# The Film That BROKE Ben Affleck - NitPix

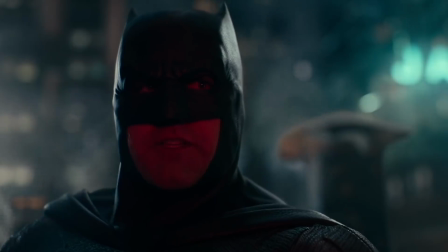He wanted to be a superhero, twice, he wanted to be an action hero,
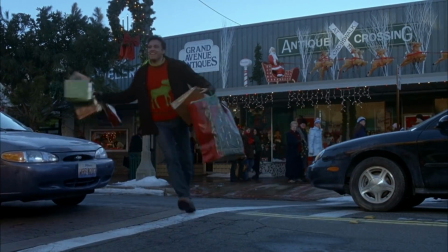a ladies man, and he fought incredibly hard to get the lead role in Surviving Christmas.
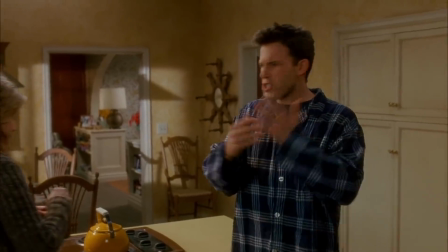He did this because he wanted to prove he could be funny.
You know, this was really hard for me to get them to put me in this movie, you know, they were like, Ben Affleck doesn't do comedy, he's not funny.
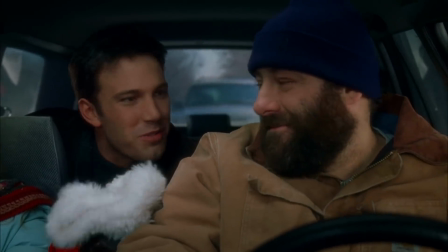There's certain guys who are funny guys, and I was like, the guy who was in movies where things blew up.
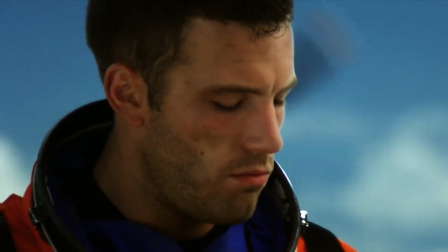Affleck also took the leading role in Michael Bay's Armageddon,
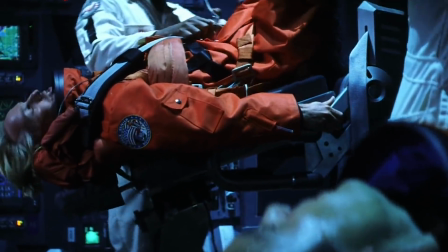but he clearly didn't think it was a good film because he had the audacity to go on the DVD commentary and talk about how the script didn't make any sense and make fun of it.
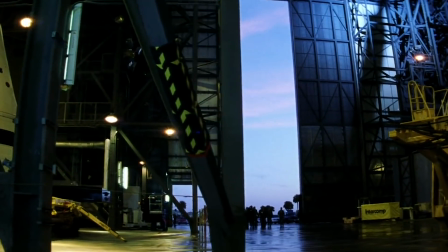I asked Michael why it was easier to train oil drillers to become astronauts
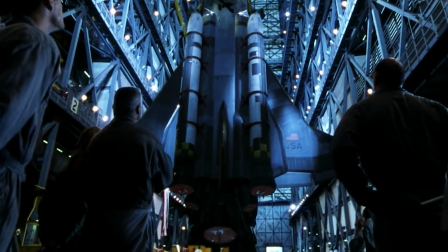than it was to train astronauts to become oil drillers and he told me to shut the fuck up.
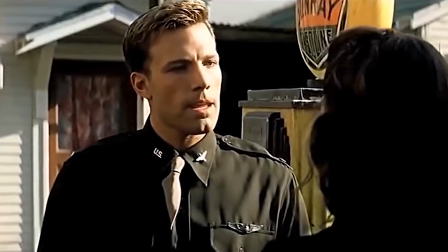If you thought that, why did you say yes to it Ben? Why did you say yes to Michael Bay's Pearl Harbor three years later Ben?
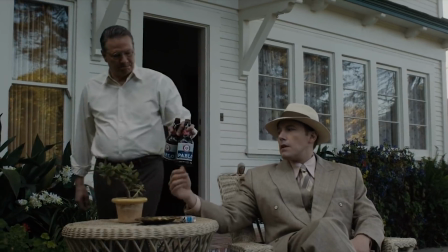Plotting around and existing is all anyone seems to do in Live By Night,
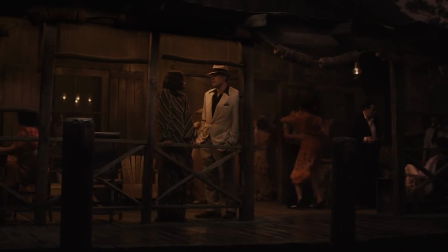which might work if the film established itself as being slow paced and dialogue heavy, but the opening 35 minutes is like a mini film in itself.
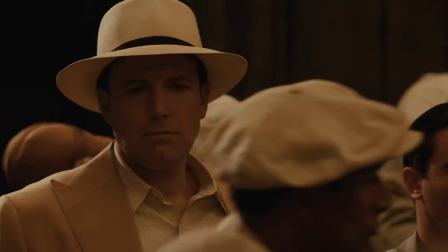Eventually, after a lot of nothing happening, Joe gets his first dose of conflict, the KKK.
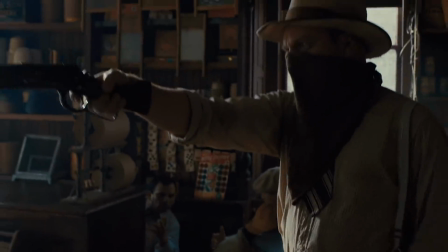More specifically, one guy from the KKK, a real goofball idiot racist.
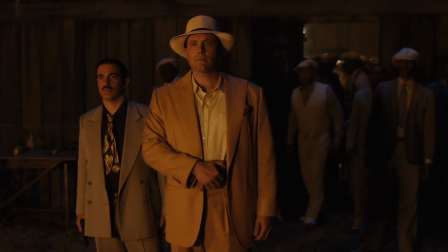He doesn't like Joe's business with Cubans and seems to have a learning difficulty.
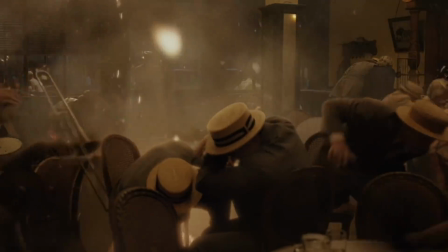The guy bombs a few cafes owned by Joe, but there's no personal attachment to the people being injured and Joe doesn't even seem that upset about it.
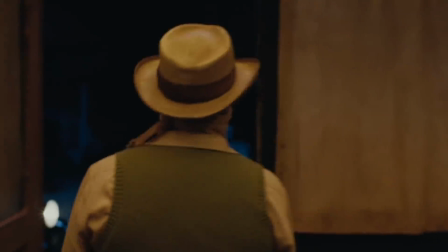So why do we care? It really sucks that the motivation for getting rid of a man in the KKK is so thin.
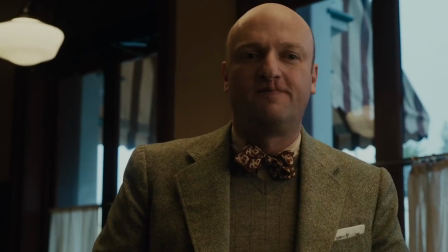What if he kidnapped his new girlfriend? What if he started spreading fear in a small town community?
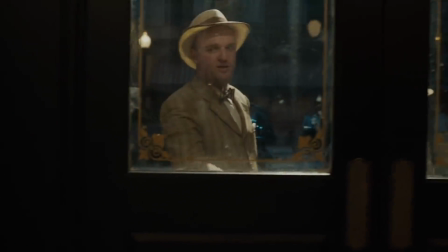What if he blew up a cafe that we saw Joe build from the ground up? Joe and the racers sit down and talk a bit.
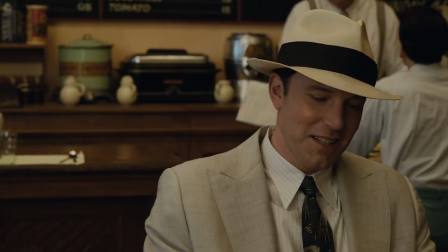Joe's made to look so smart and superior next to a man who can't wipe his ass properly.
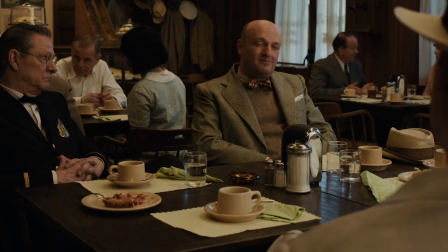I guess a threatening antagonist with actual power would have been too difficult for Affleck to act alongside.
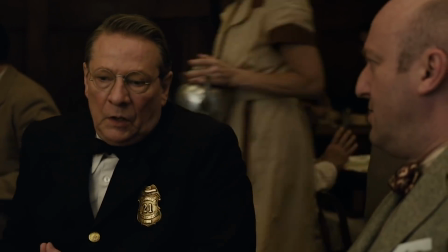Joe can't kill him because he's the police chief's brother in law.
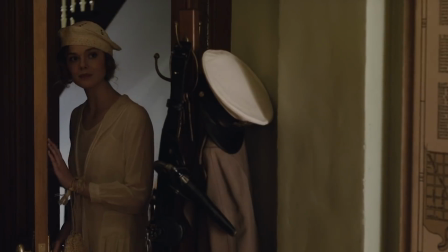So Joe skillfully obtains pornographic images of the chief's daughter off screen and surprises him and us with the pictures.
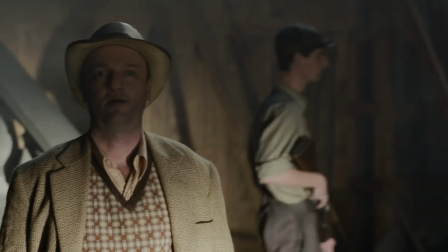Now he has permission to kill the bad man. Joe meets up with the bad evil racist bad man in a dramatic showdown.
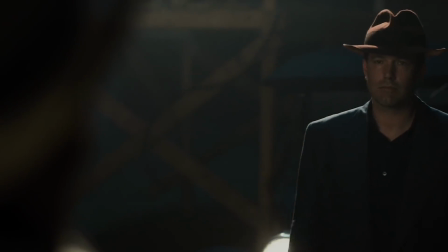We see the powerful headlights from Affleck's car, but when we cut to Affleck his face is fully lit up and the headlights behind him are much weaker.
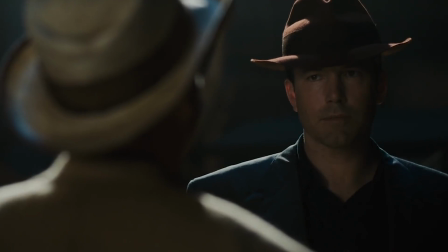Where's the light that's hitting your face coming from?
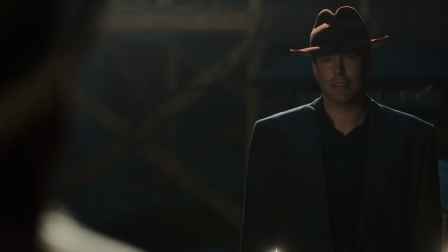Surely you should be silhouetted because you're supposed to be backlit, you cunt.
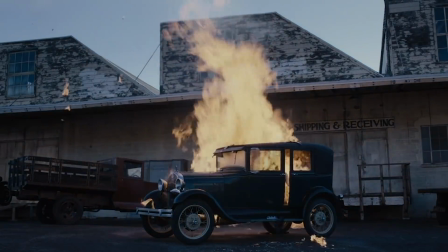He shoots the KKK dummy and then we get this montage about how his gang managed to just clear out every KKK member in Tampa.
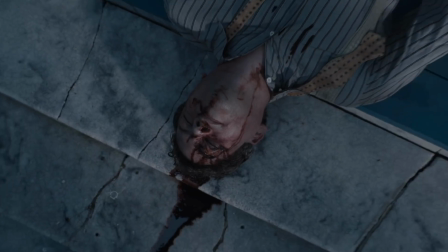Just kill them all.
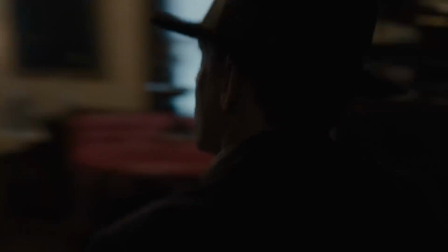We have like 20 minutes dedicated to this one guy and then the rest of the KKK are just wiped out in a brief montage and everything is roses again.
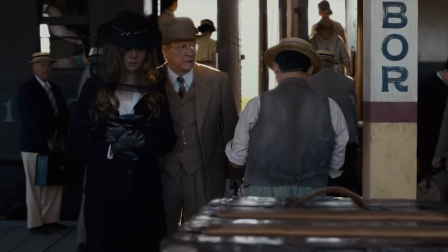I'm going to do something which you might think is a little unfair. I'm going to compare Live By Night to Citizen Kane.
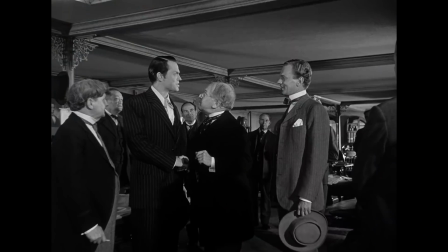Yeah I know it's a really one-sided unfair comparison to make, but I just can't help myself.
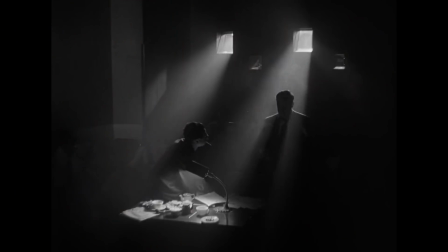Orson Welles and Ben Affleck are both acting, writing and directing their films. Though Citizen Kane has a clear disadvantage, being made on a much lower budget,
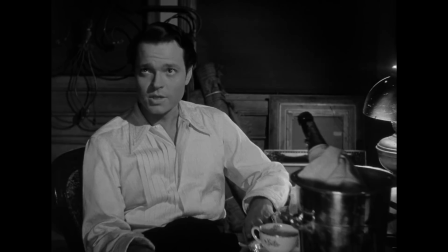not having access to modern technology and Orson Welles was much younger and less experienced.
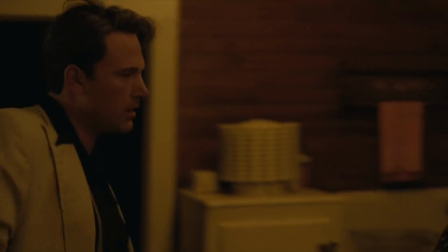How can this old black and white film be any way superior to the 2016 modern classic by Golden Globe winning director Ben Affleck?
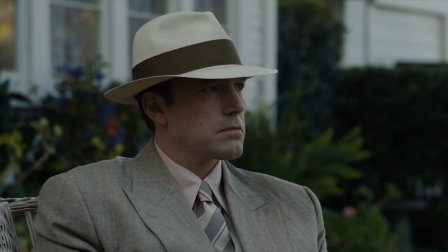Both films span over several years and both focus on a singular character transformation. Wells nails both the prosthetics and the performance behind the makeup.
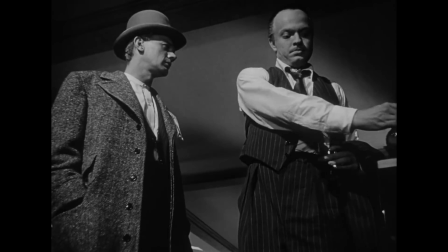We get a sense of his ageing and though the story is told through non-linear flashbacks,
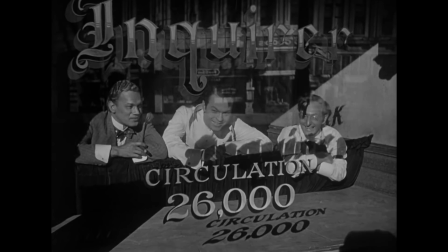you can always place when a certain scene is taking place, because of the varying performances being displayed.
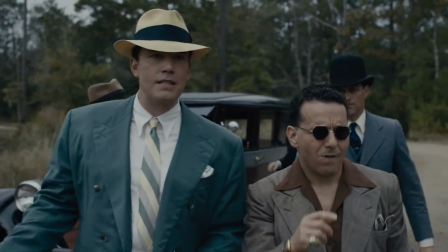In Live By Night there seems to be no effort put into showing any visual transformation going on with Joe.
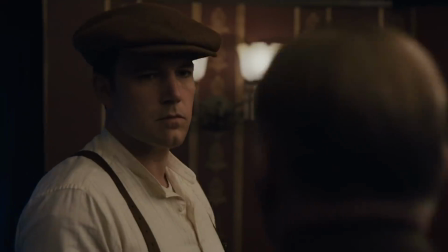His clothing changes but that's about it. This makes it impossible to tell how long the narrative spans for.
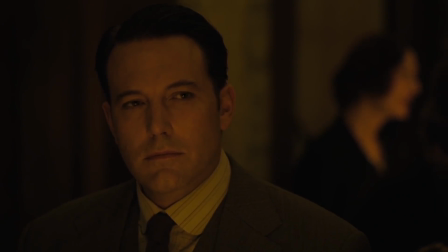I know it's like 9 years because it starts in 1926 and that one point prohibition ends, but aside from that we're in the dark.